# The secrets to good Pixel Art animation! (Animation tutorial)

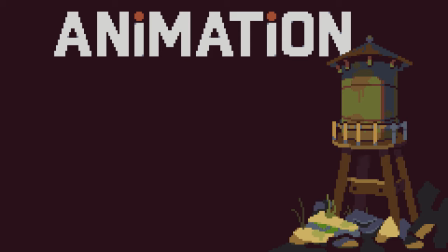Hey, today I wanted to show you the wonderous world of animation. So what is animation? Well, it's a good thing you asked. Animation is the sequencing of imagery to produce the illusion of movement. Or the less pretentious way of putting it would be drawing a bunch of pictures to make something look like it moves.
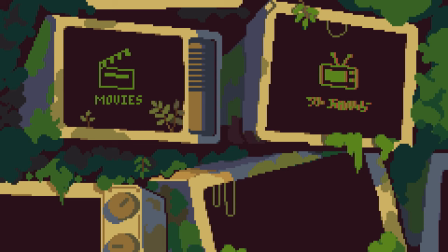Humans have got really good at this. We use digital animation in our movies, TV shows and games to express creative ideas and enhance our storytelling.
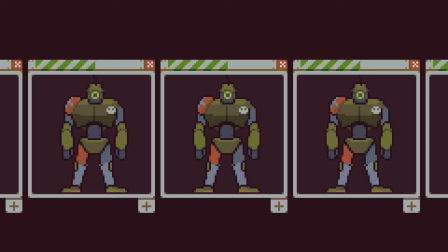So how do we go from a static drawing into a fully animated video or gif? Well, the first step is to add frames to the artwork, using your program of choice.
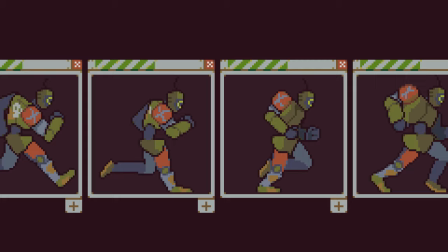After we've modified these duplicate frames, we can display them back to back, each for a certain period of time.
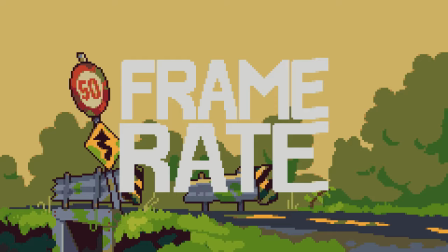We call the number of frames shown in one second the frame rate, which leads me into my first major point.
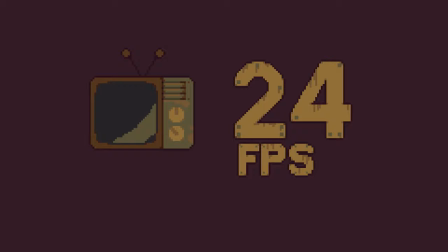Timing.
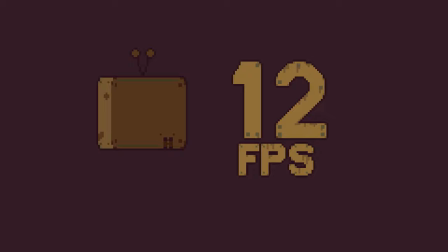Standard television is around 24 frames a second, so one of the most common frame rates for animating pixel art is 12 frames a second, which you'll notice is half the speed of 24. People like to refer to animating on every second frame as animating on twos.
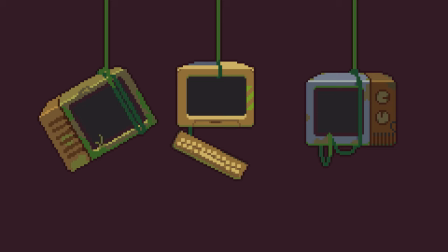For beginners and even pros, I think that 12 frames a second is a fantastic choice, because the more frames you have means more work,
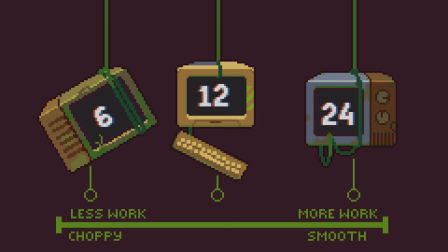but less frames can be less smooth, and 12 frames a second walks that line perfectly.
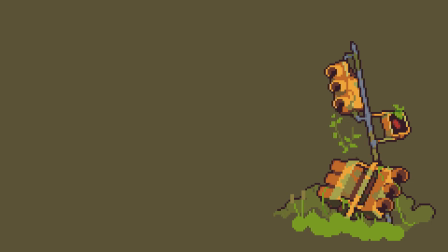But how do we draw when we want to make these adjustments to every frame across this 12fps animation?
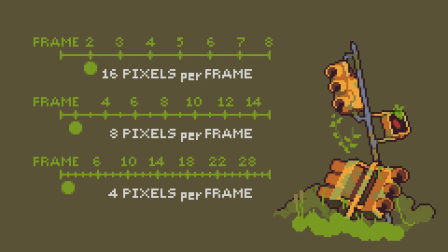Well here's the simple concept. The number of pixels moved between frames determines the speed, because you know, speed equals distance divided by time. Also, be mindful of how long a frame will be displayed. It's usually shorter than you think, because you'll spend some time looking at it while you draw. And for us on 12fps, it'll be a twelfth of a second. I think it's time for part 2, which I'm going to call planning.
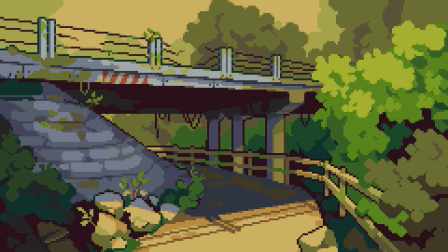One of those things that no one likes to do, but it really enables you to create much better animations in half the time.
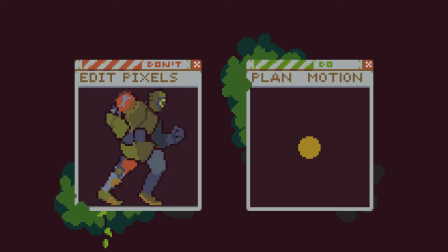Don't get me wrong, I never liked to plan out the movements for my animations, until I realised how useful it was. It's so easy to get lost, trying to create animations from a static sprite by shifting pieces around and playing with individual pixels, but this often results in an awkward animation.
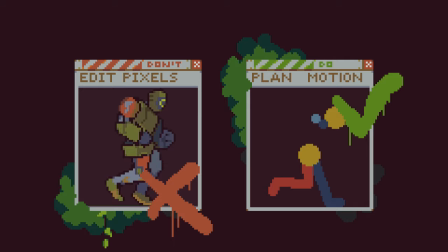Animation isn't about the lighting or the character. Animation is about movement. We need to separate the aesthetic of the static image from its movement and focus only on that movement. Once we have the really nice foundation of good movement, we can begin to put the skin back on the character. Instead of investing time and energy into polishing every frame as we go,
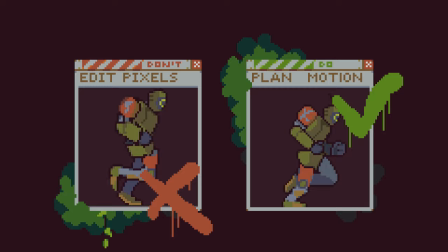the best way is to simplify the subject into its most primitive shapes and make these shapes move fluidly.
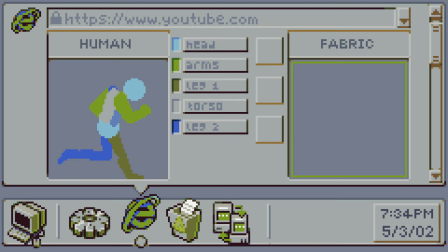For a humanoid character, that would be a different coloured shape for each limb. For fabric or cloth, create a chain of dots with delayed reactions to the movement of the dot above. Each segment reacts like links in a chain, but once you average out the movement with a curved line, it can be used for anything organic.
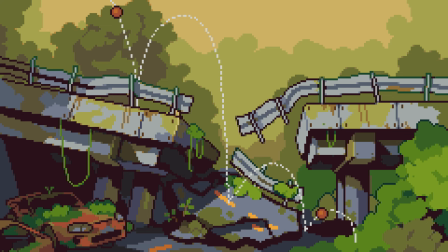So it's kind of like drawing the skeleton of your character. Sometimes you want an object to jump or fall. Probably one of the most overused cliches of animation tutorials, besides the slime, is the bouncing ball. They always show a curved parabola to demonstrate the path of the ball. I never saw myself actually drawing this line for an animation,
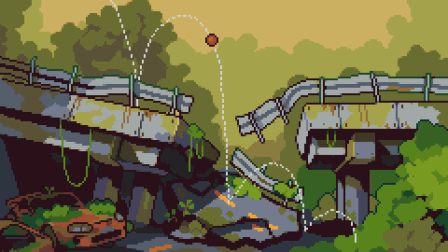but it's just one of those planning things that really helps improve the final product and more importantly ease the process. I would 100% recommend drawing a quick line for the path of your animation because then you only have to think about the object's speed and not the path.
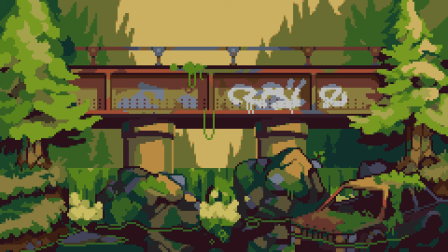I think I've said enough about planning. Yes, it can be a pain, but it's a much better alternative to having to start a high-fidelity animation all over again from scratch.
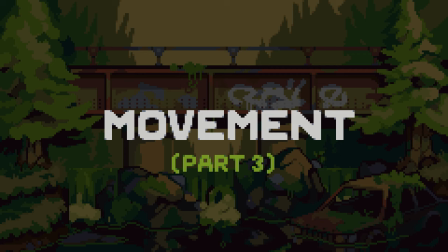Here are some quick tips to improve your action animation and movement. Because I haven't really talked about how to improve your motion yet.
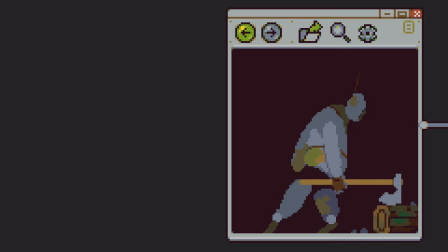For a weapon attack, a common mistake is to depict every single frame. You can see as this axe is swung, there are five unique frames as it's held at different angles.
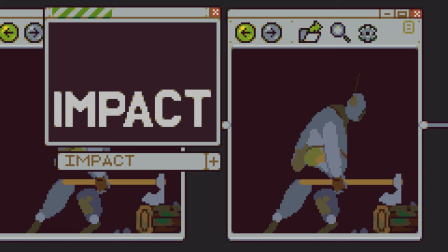The point is, sometimes you want impact. To make your movement nice and crunchy, don't worry about drawing so many frames, just do a couple.
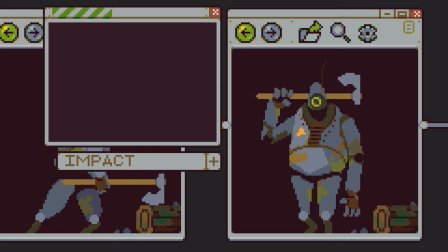If something is moving that fast, it won't be on screen for very long. Of course, this can look choppy, so a remedy for fewer frames is a technique called smearing.
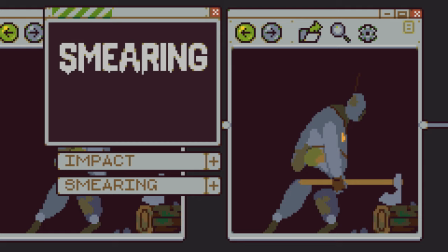Smearing acts like motion blur does in real footage, by stretching the object into a blotch of colour that signifies direction.
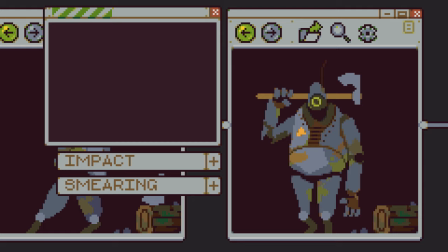This shape tells us both the speed and the direction the subject is moving.
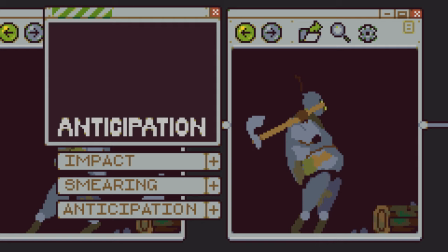Like a lot of things, smearing is good in moderation, but for a drastic movement, winding up or providing some anticipation frames can be a super nice touch.
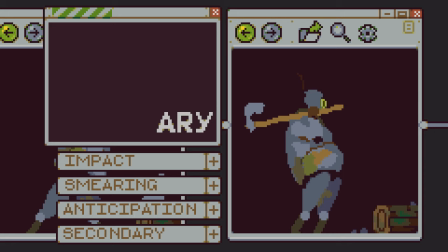You can hold these frames for as long as you want. Something else that also sells impact is secondary animation.
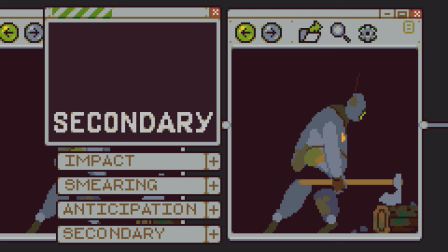Secondary animation is where things in your world react to the primary movement. Think of it like cause and effect.
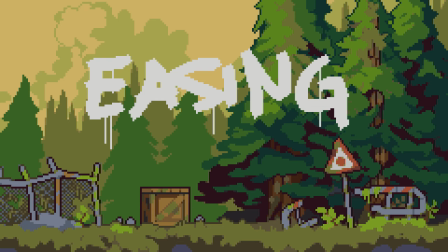If a heavy thing is dropped here, these lighter things might jump up because of it. Okay, I want to talk to you about easing in and out.
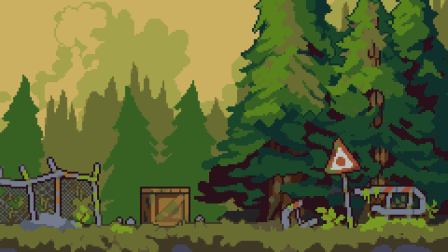If there's one thing to take away from this video, it would be easing in and out. To ease in and out, exponentially decrease the distance your sprite moves for the start and end of its movement. This will make it accelerate and decelerate and therefore feel more lifelike.
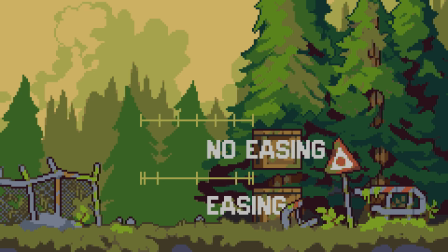Like we said before, the common rule is that the distance between frames will determine the speed, so the way you arrange these distances will influence your object's acceleration. Compress your distances so it moves 1 or 2 pixels at the start and 8 or 9 in the middle.
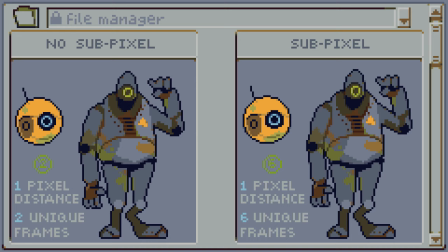But what if you want to move something slower than 1 pixel per frame? An advanced technique we can use allows us to move half a pixel without actually breaking the bounds of the pixel grid.
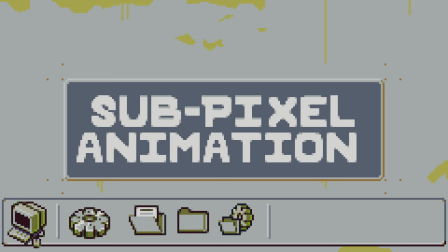It's called subpixel animation and it's useful to smooth out subtle animations like idle animations.
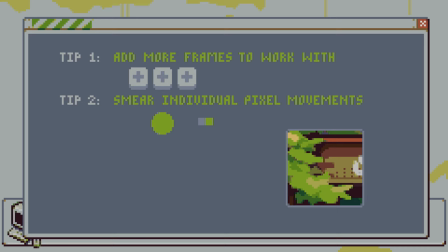But how do we do it? We need to add more frames to the animation and go to the pixel level, smearing and smoothing individual pixel transitions. We're leaving traces of these small pixels to simulate a blur effect and the illusion of half pixels.
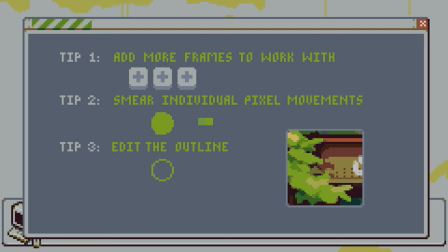Consider it the anti-aliasing of animation. We can also use the outline or shape of the subject to our advantage, editing its form to improve smoothness.
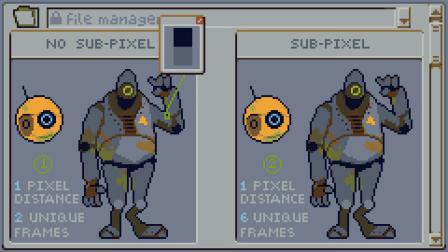Here's the original sprite moving up and down one pixel and here is the zoomed in selection of just one of the sprite's pixels moving up and down. It's like a switch isn't it? On, off, on, off. Expanding the number of frames used, value can be used to transition between full colour and transparency for each pixel, given the effect of smoother motion.
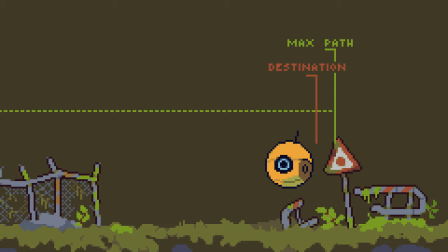Overshooting is when your subject goes just that little bit too far with their movement. It can help make your subject look more animated or lively.
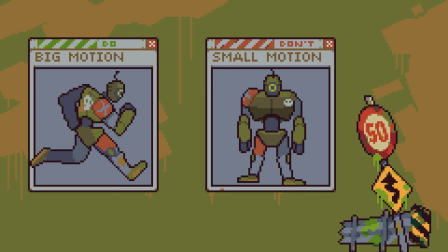Nonetheless, a nice technique to have in your toolbox, and remember it can be used for animating inanimate objects. Another thing that I've seen beginners do, and something that I've done myself, is to restrict a character's movement and not go very big with the swings and walks.
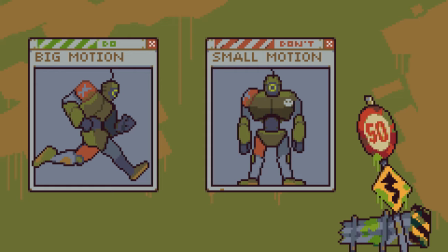Always go for over-exaggerated, bigger movements. It takes time and planning, but it's a much better alternative to a walk cycle with only a one pixel shift in the legs,
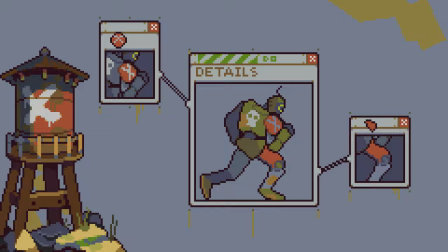and when designing your character, give them features that will allow your eye to track the right details to help with clarity.
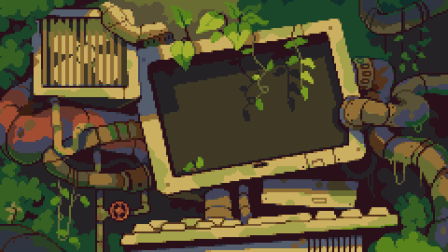Wow, there's so much to learn. So much for me to learn too. Well hopefully you'll join me on my journey as we learn how to become pixel art pros together.